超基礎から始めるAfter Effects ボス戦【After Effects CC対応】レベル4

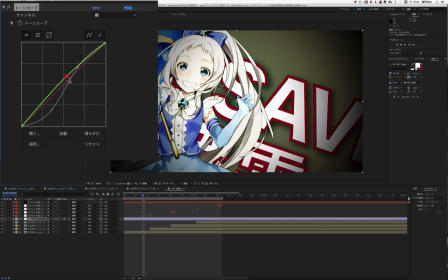12:03 はいそして例えばちょっと緑っぽくしたいなーってた場合にはこういう風にすることもできます逆に赤っぽくすることも可能です青っぽくすることもできますここでね各ねチャンネルをね切り替えていじることができますのでちょっとまあ今こんなような形で
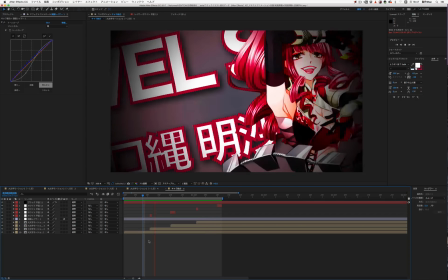12:19 作ったんですけどもそうすると全体がねこんな感じでちょっと濃い色が出ていい感じになるんじゃないかなっていうので変えてみました
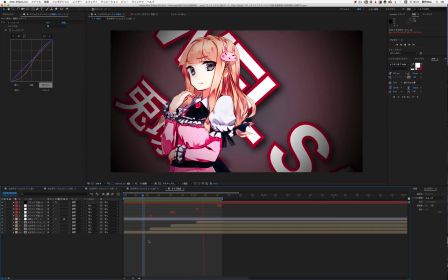12:29 さあ今回はですねまあ結構最初のボス戦で使った技っていうのはですね
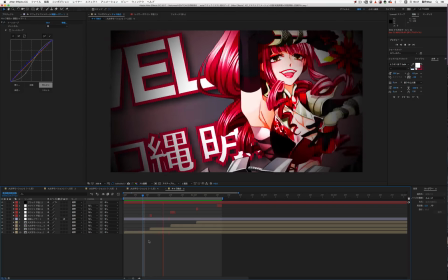12:34 結構対応したんでまあ難しくはないかなとは思ったんですけども
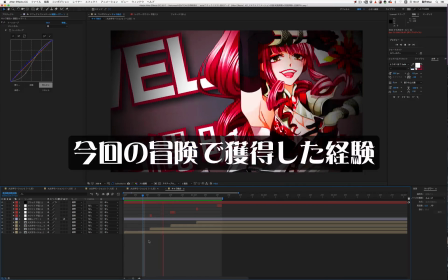12:38 最後のね円と調整レイヤー円でビネットという効果を作って
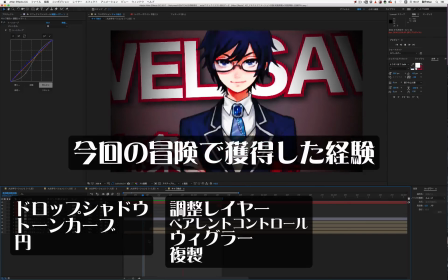12:44 まあ立体的に見せようというところとあと調整レイヤーを使ってその下のねエフェクトを全部色を変えるというところです
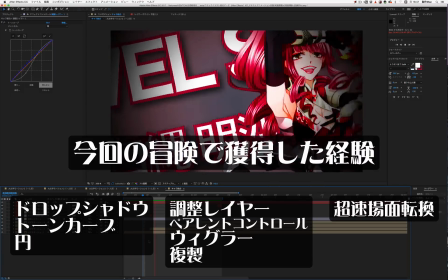12:52 調整レイヤーの位置ね本当に気を付けないと全部にかかっちゃうんで今後も調整レイヤーってね一番上に描けるというわけではなく
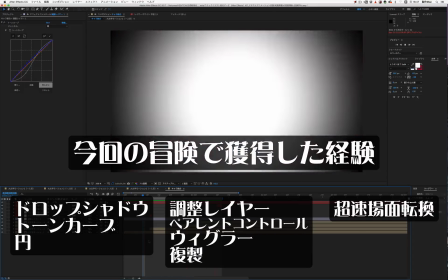12:59 どこに描けるかを考えながら作っていくということも大事かなというふうに思います